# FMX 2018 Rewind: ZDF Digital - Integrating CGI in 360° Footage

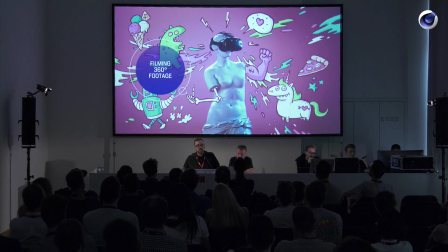All right, and the whole production was done in-house at the company,
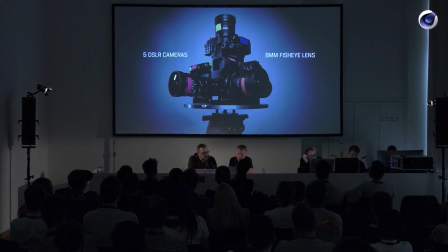and so we also developed an own camera rig because we had no right system ready camera rig for us, which was could make videos in high quality.
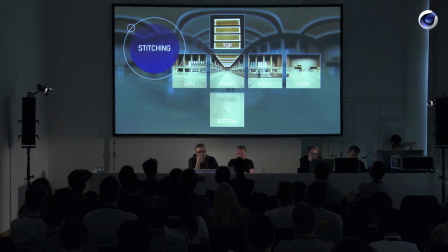And just to show you, we had then how the whole thing works. We do the stitching. Maybe most of people know how it works. We have all the camera angles and the views.
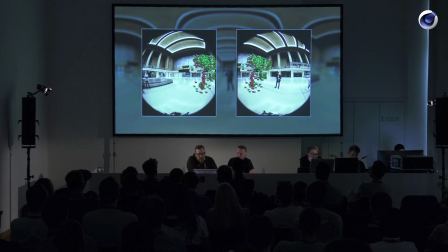And from that, we go in the stitching software, and this software looks where overlapping places on the picture. You can see all the control points there.
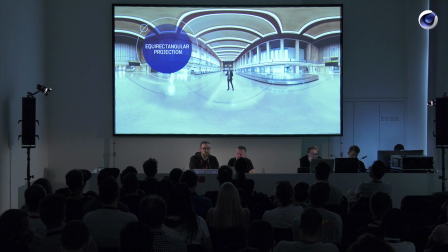And at the end, you get the equirectangular projection. And this is the working space we work in.
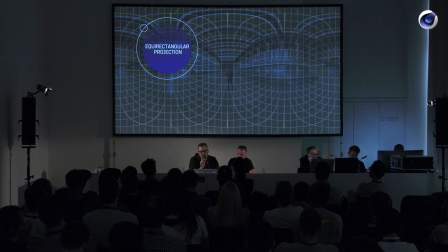So we have this kind of view with the 6 axes and with 3 axes and 6 vanishing points. So we have the front in the middle, then the left and the right, and the outside is the back of the camera.
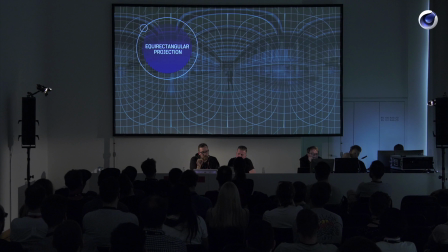So when you work in it, you're going to be used to that. And pre-production was also the key because most of the shots were one-shots. So we have the actor walking around, and if he says something wrong or a car honks too loud, we have to start over and over again.
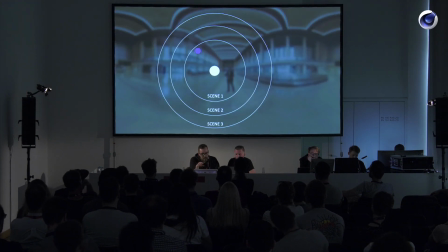And we have to layer our shots. So the purple point is the host, the white point is the camera, and when we move around into a scene, we have to layer the next scene with the same distance from the host to the camera at the same angle in the second scene.
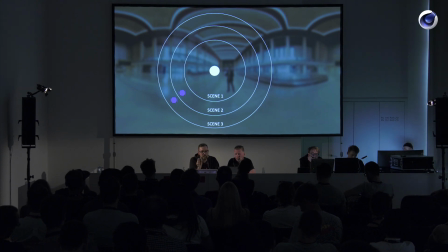And then he moves again, and also similar to that, you have to make the third scene the same level. So everything has to be a big choreography because we can't change it afterwards.
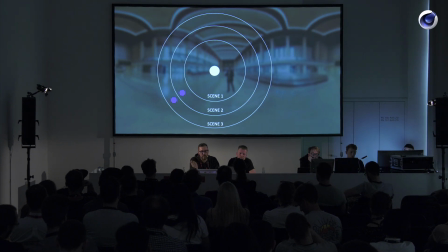We have to react to the host. The CGI is bound to that, the way he looks, the way he talks, where he shows, where he looks at. And then between the scenes, we made some
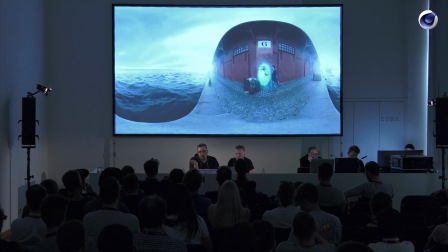organic and smooth transitions because we don't want to cut them. And he's also traveling through time, so the best way was to make a portal and change him time and location.
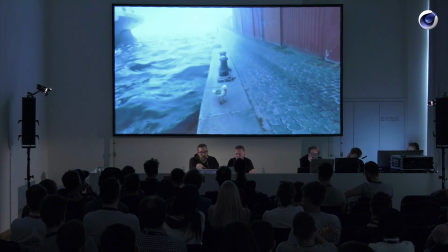And CGI was also used to guide the look of the user.
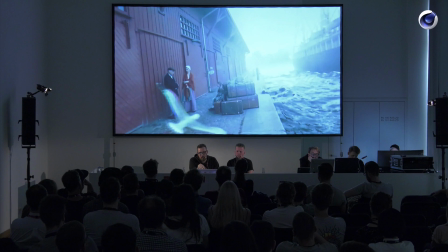In this scene, we had the problem where the bird was at the first time at the left.
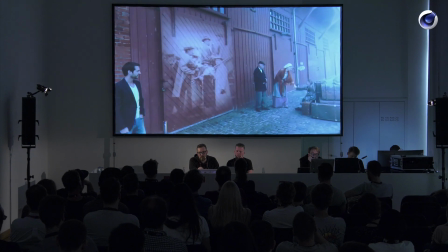Most people looked. But the more important part was to look at the immigrants at the right side.
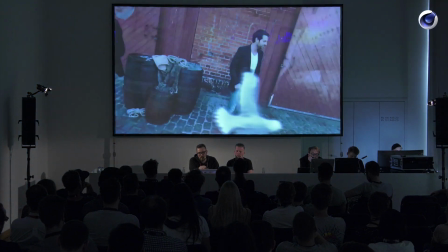So we just insert the bird to fly in front of the user and make them look right.
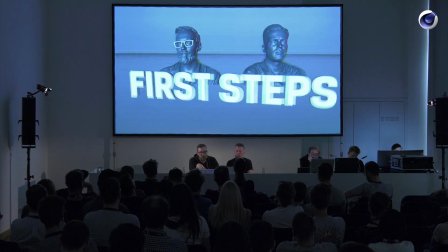Yeah, and now we're going to show you the first few steps how to set up a scene in Octane and Cinema 4D.
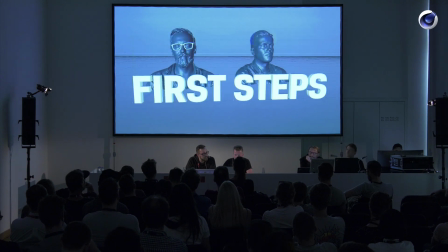Okay, so just Du musst noch Escape drücken. okay.
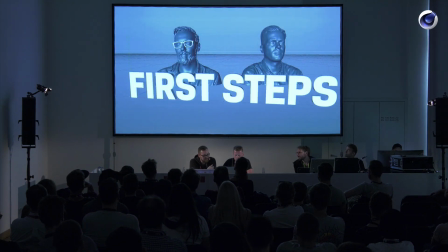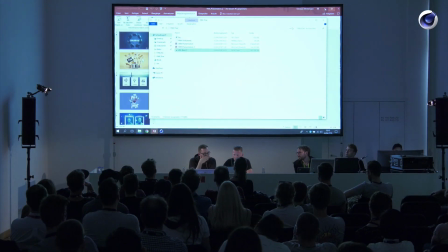Like this. Okay.
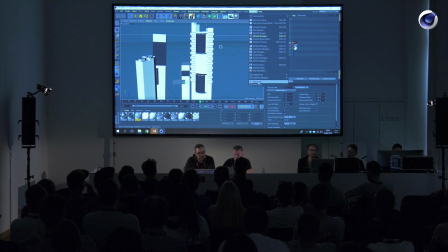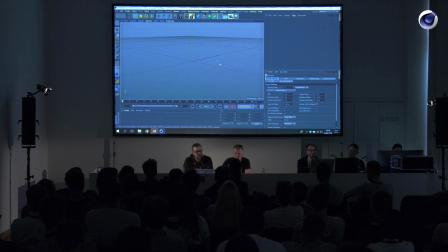So we make a new scene. Also, we can talk a little bit over there. Yeah. So you do the first steps. Yeah, I do the first steps.
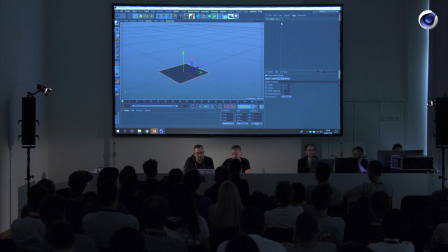We did it with the Octane camera because Octane has also the 360 camera, and the good point for us was we can see it live what we do.
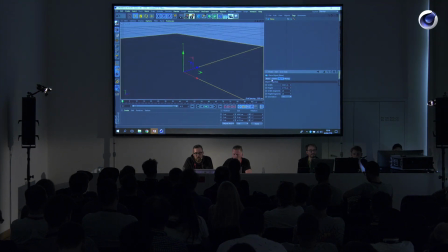So we don't have to measure everything exactly where the positions of the host and everything were. We can do it just by eyeballing it.
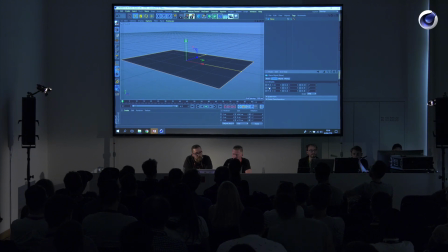So in that scene, we have one of the scenes in Frankfurt at the skyline. Yeah. And this is the platform of the top of the building. And then we have our host.